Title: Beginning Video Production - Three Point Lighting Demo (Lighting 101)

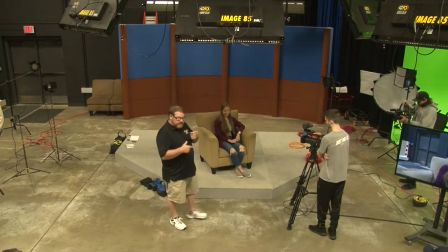Today we are going to look at a demonstration of basic three-point lighting. We are going to take our subject, Carissa, and we are going to light this as you might if you were in an office location, a home location, really kind of anywhere where you might have to do an interview. And so what I want to do first is just kind of look at what we have for our natural light in the studio.
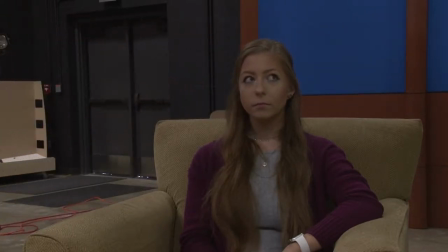Does that look like a good picture?
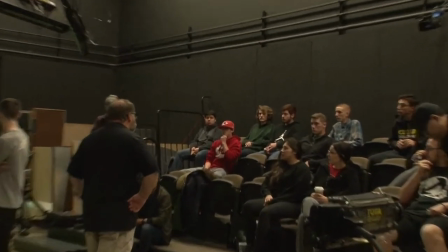What's wrong with this image? It's flat. Yeah. It's got no dimension. Our light's coming from above, and obviously we have really high ceilings here.
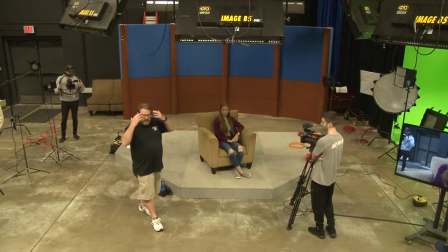But if we were in an office space, we'd create those raccoon eyes where the brow creates a shadow right under the eyes, and that's not going to look good. And obviously we want to make our talent look as good as they possibly can, right? So first thing I want to do before we get into the actual lighting is let's talk about the eye line really quick.
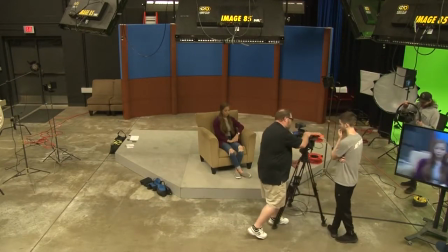If you guys remember from class period, we were talking about where do you place the eye line? And if we were to put our eye line right here where she's looking right at the camera,
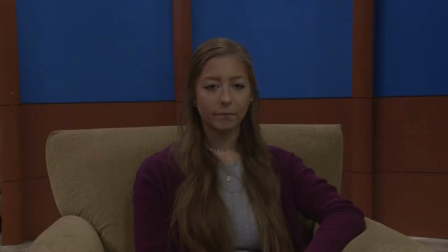that might be really good for news. And if somebody is talking directly to the audience, but if this was a commercial or if this was a piece of conversation that two people were having at a lunch counter, this might be kind of disturbing for the audience to have the subject looking directly at them.
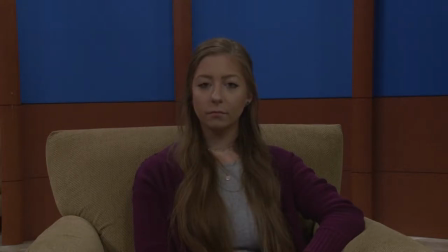So one of the first things I'm going to do is, because I want to not make this a flat image, I'm going to move this off to the side so we can get a little bit of a dimension,
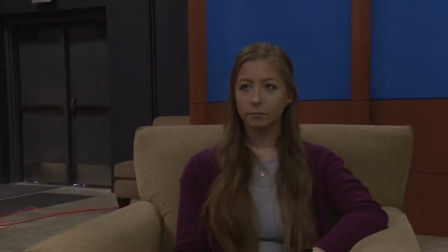okay? And even then, if we have the talent look at the lens, right? That's still disturbing. So the next thing we want to do is, where is that eye line going to be?
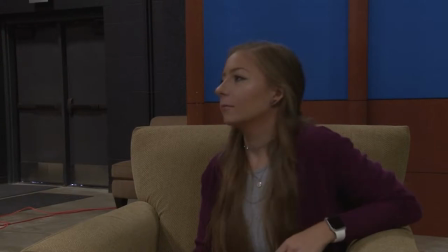If I'm going to be conducting the interview, go ahead and turn towards me, you can even shift your whole body. How attached to this person are you? Not very much. But if I move here, what about now? How is that connection?
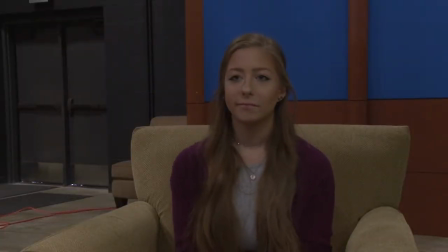Maybe a little bit better, right? What about if I'm right here? How is that? That's the person's not looking at the camera, but they are close enough to the camera's eye line to where it can be a little bit more natural of a conversation that you might have with somebody. So if you are a photographer and you're going out to do an interview with a reporter,
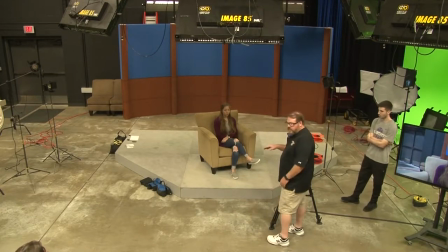try to have that reporter as close to the camera as possible, as close to the camera lens as possible. And the other thing is, if you and I are talking, how weird does that look?
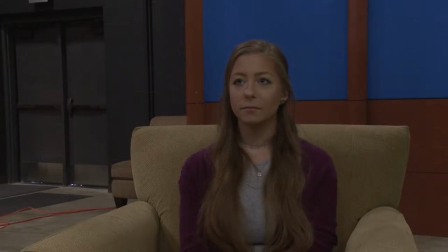Where she's looking up at the person she's talking to. That looks a little weird.
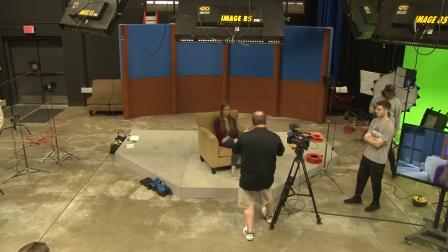So the next thing that you want to do is you want to make sure that your reporter or whoever is conducting the interview is at the same level
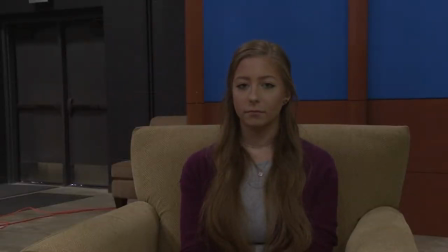as the subject that you're interviewing. Okay? That's going to make things look really good.
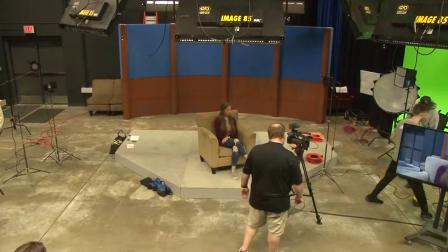Why don't you hand me that C-stand right there? So for today,
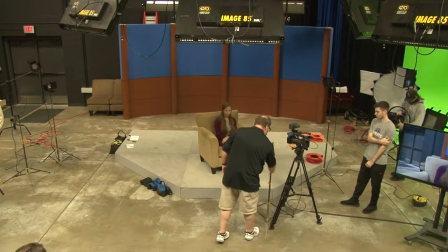we're going to use this C-stand as our subject's, as our reporter or the person conducting the interview.
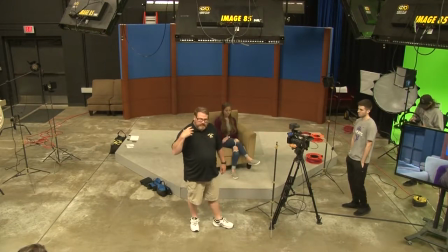One thing I like to do is try to get that reporter as close to the lens as possible.
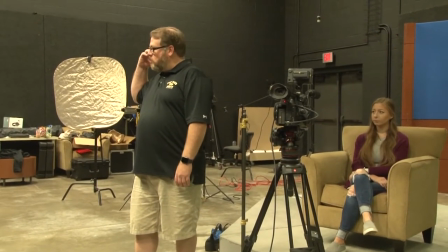So I will often have the lens like right over the shoulder of the person conducting the interview, okay?
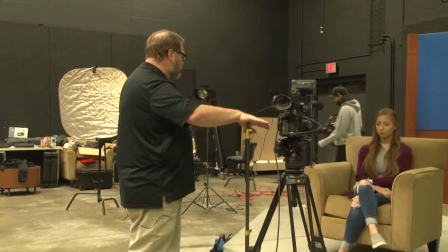So if you would, whenever we're looking, just look right here at the top.
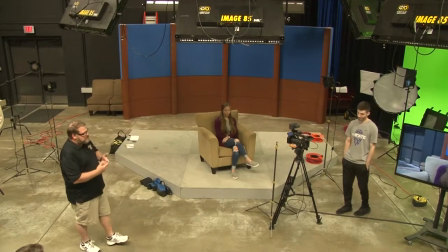Okay, so the next thing we need to do is we obviously need to bring some light into this scene. And our principal source of light is called the key light, okay?
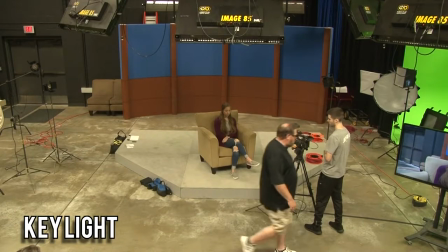Key light, principal source of illumination. We are going to use these Omni lights.
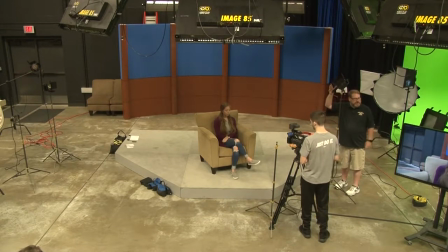Now, I mentioned the other day in class that these are quartz halogen lights. What else did I mention about these kinds of lights? Well, you do need to put something over it, but what else?